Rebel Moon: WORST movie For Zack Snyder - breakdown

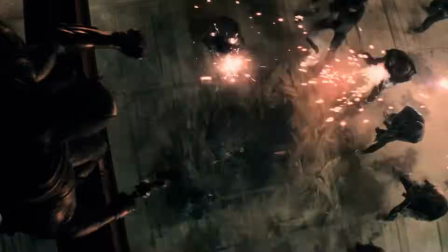(4:05)
He gave me the best self-contained Batman action scene, where every shot focuses on impact of the hit.
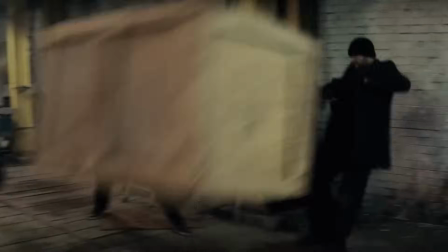(4:11)
Batman uses gadgets and the environment. The bad guys don't hold back, they don't wait for the cue to hit him.
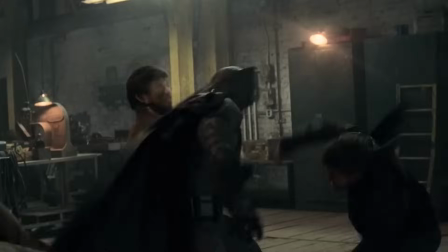(4:17)
There is no retarded slow motion. This whole scene is great Batman porn.
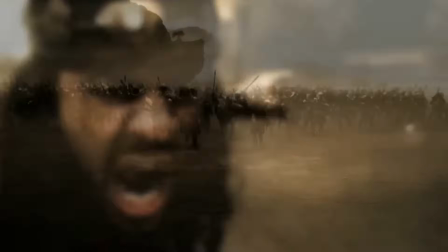(4:23)
Another example of great Zack action is in this historically accurate drama 300.
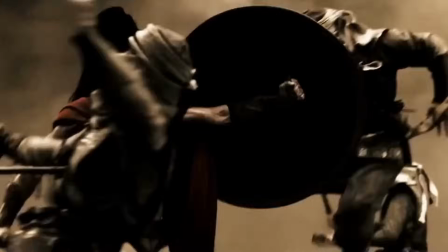(4:28)
This is the only time I don't mind slow motion and speed ramping. Here, it's used to enhance the modest action.
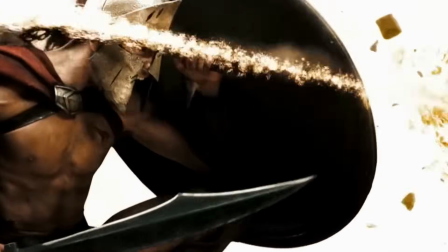(4:35)
Even with around 10 guys fighting on screen, it looks cool and epic because of use of the slow motion.
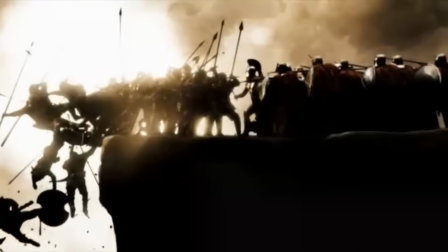(4:41)
It adds these pauses that look like comic book pages came to life, which is great when you are adapting comic book.
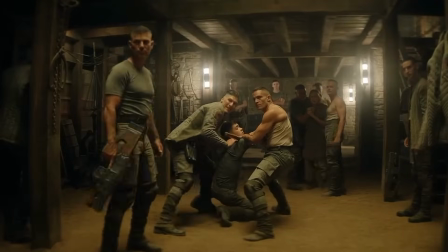(4:47)
All of that said, Rebel Moon has the worst Zack's action since his last movie.
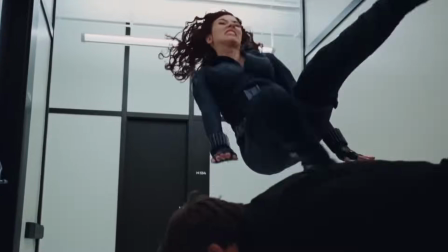(4:54)
If you have girl fight guys, you need to make her faster than the guys. More agile.
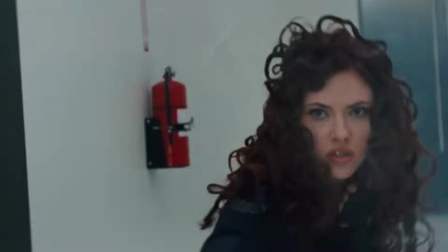(4:59)
Make her use gadgets. Because no one is gonna buy that she is stronger than them. And yet, there is so many instances where she just straight up overpowers men.
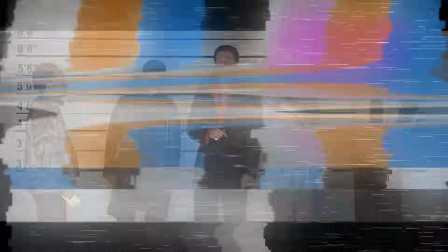(5:07)
Like how? How the fuck, man? There are the usual suspects of bad fight scenes.
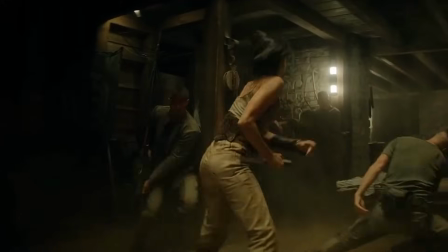(5:12)
Guys wobbling, waiting for her to finish the first guy, shooting in the ground instead of her, yada yada yada.
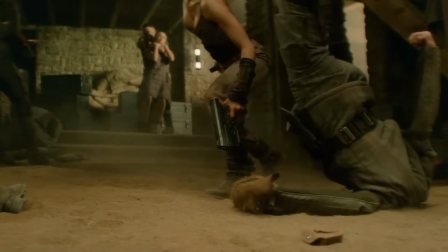(5:18)
All of that retardness is amplified by the fucking excessive use of slow motion.
Knock it off, slow Mobius!
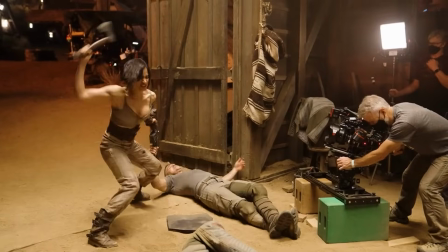(5:25) Sorry, dude!
Even behind the scenes, the action looks better.
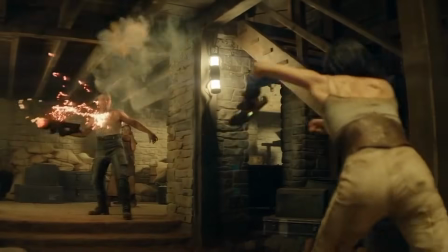(5:29)
She did all of the fight choreography, and even though it's not really good choreography, it gets even more fucked by the slow motion.
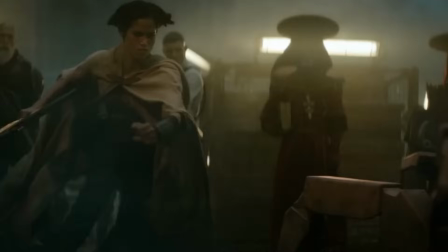(5:35)
Of course, all the bad guys in the movie have the aim of a fucking XCOM soldier.
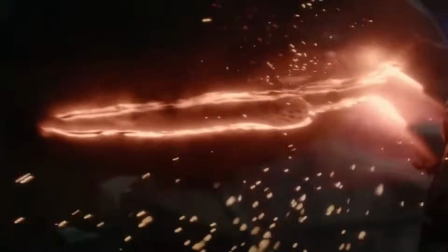(5:41)
Shit! There isn't really a single fight scene that stands out. Like, what the fuck, Spider-Mutant lady?
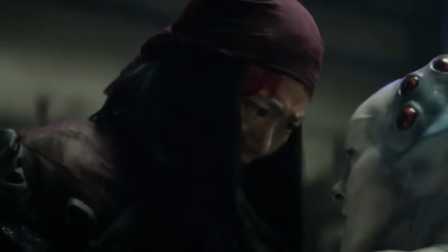(5:47)
Her hands are free, and she has two lightsabers. She is gonna... Yeah, stab you, what the fuck?
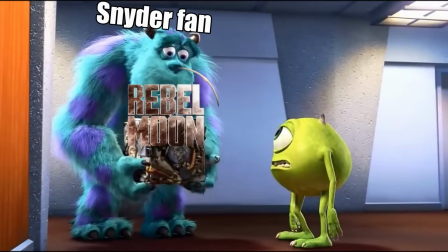(5:52)
I don't know what happened. Normally, he's really good with action.
So, that's a cube of garbage.
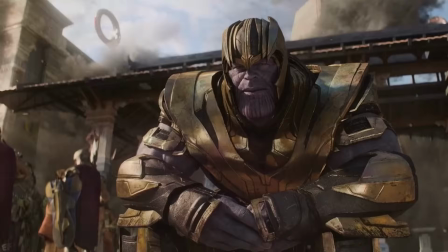(6:04)
The main character lady lost her family and then the bad guy adopted her, trained her, but she betrayed him.
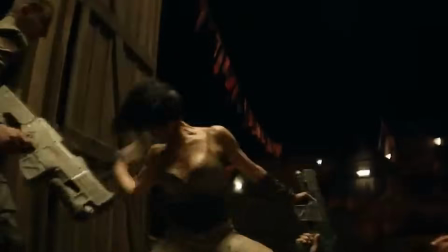(6:11)
She is Gamora. Gamora starts as a badass warrior who hates the Empire and she ends as a badass warrior hating the Empire.
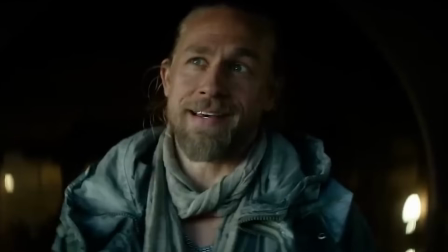(6:19)
When she doesn't do exposition talk, she has to tell everyone that they are the rebellion. She is retarded.
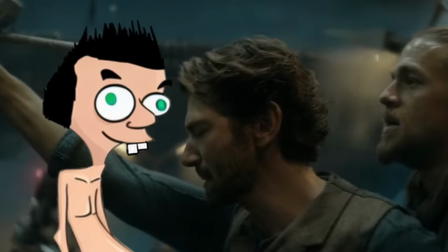(6:24)
Nothing about her is interesting. There was only one time when I was, oh, that's acting?
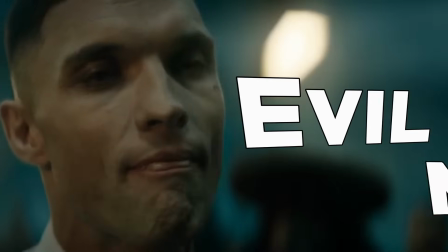(6:29)
She is acting? And that's about it. Evil man. Oh, this guy is good.
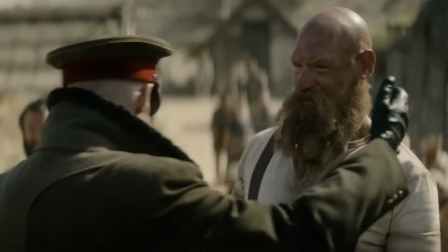(6:34)
Get this, he's acting all friendly and then all of a sudden, he's a crazy man.
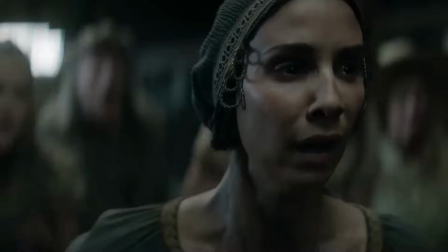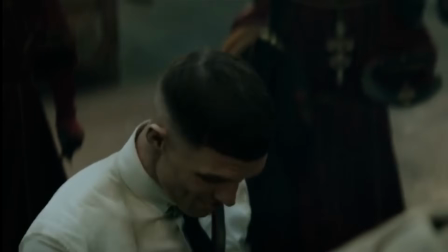(6:46)
His favorite hobby is monologuing. Oh, okay. The actor got pretty ripped.
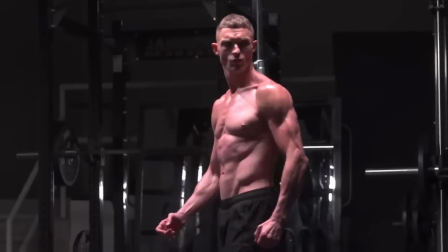(6:51)
He looked like Jack Joker, which is pretty scary and pretty cool. If you watch the behind the scenes, he's really into it.
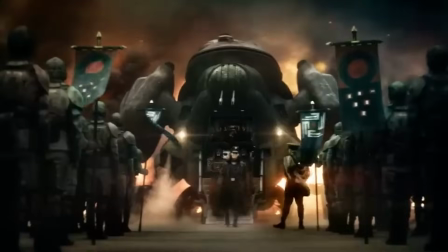(6:58)
But the material is not really good. You know? He's looking for rebels. That's his motivation.
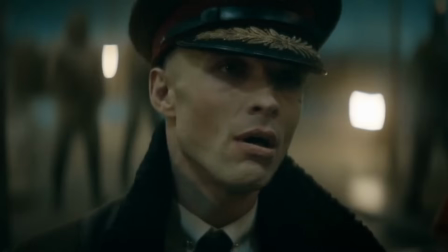(7:03)
He doesn't really have any emotional investment with the other characters. Kumar, expert on evil technology.
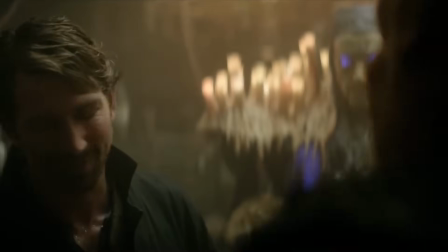(7:09)
He is only one who feels like a character, so of course he is basically degraded to a man-bitch.
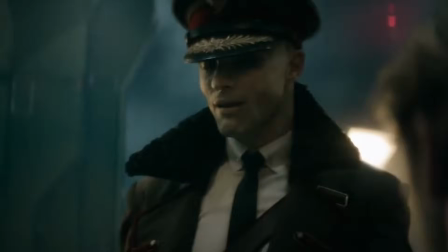(7:15)
Kumar in distress. But yeah, both Dario Doritos are pretty decent actors.
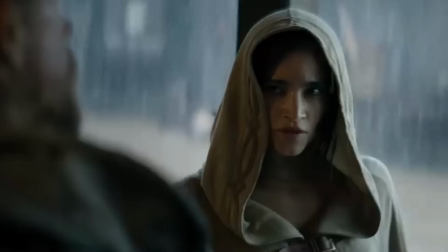(7:19)
Evil Han Solo? Can I just... You don't tell people that you are opportunist, especially people who don't know you, that you plan to betray later.
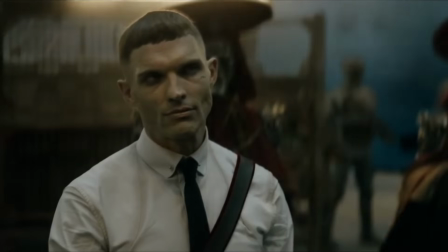(7:28)
He's lucky that he finds someone who is more retarded than him. If you think Evil Han Solo sounds cool, it's not.
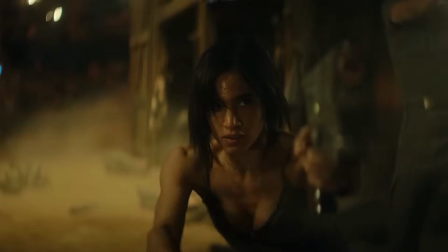(7:36)
PPC3PO. If you do a little editing and make it so Gamora shoots General Rape, you can cut him out completely and it won't change anything.
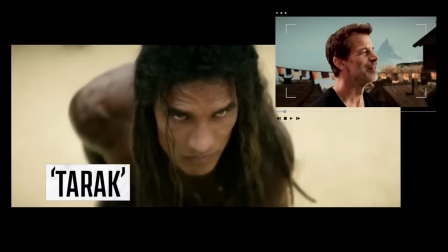(7:44)
Rust is just one sentence characters. Turok Makto. Big oil up muscle guy.
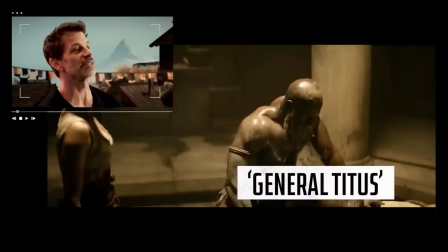(7:49)
Katana son. Asian lady with swords. The cool guy who is in everything but you are not sure about his name.
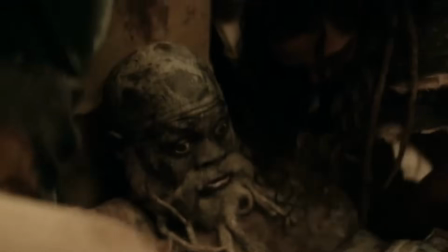(7:55)
He plays General Big Muscle Guy.
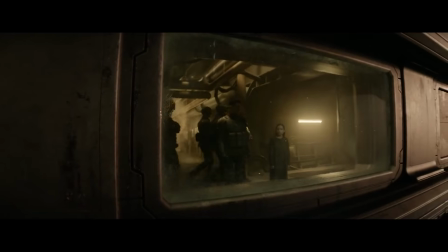(8:01)
It's completely acceptable to get inspired and use parts from different movies and universes to create your own.
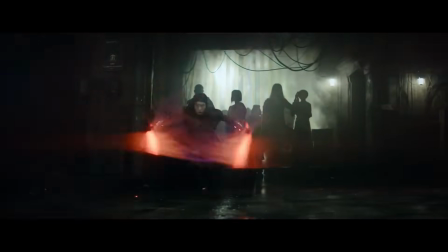(8:08)
But you need to have at least one aspect of your own in the universe. Like laser swords and force in Star Wars.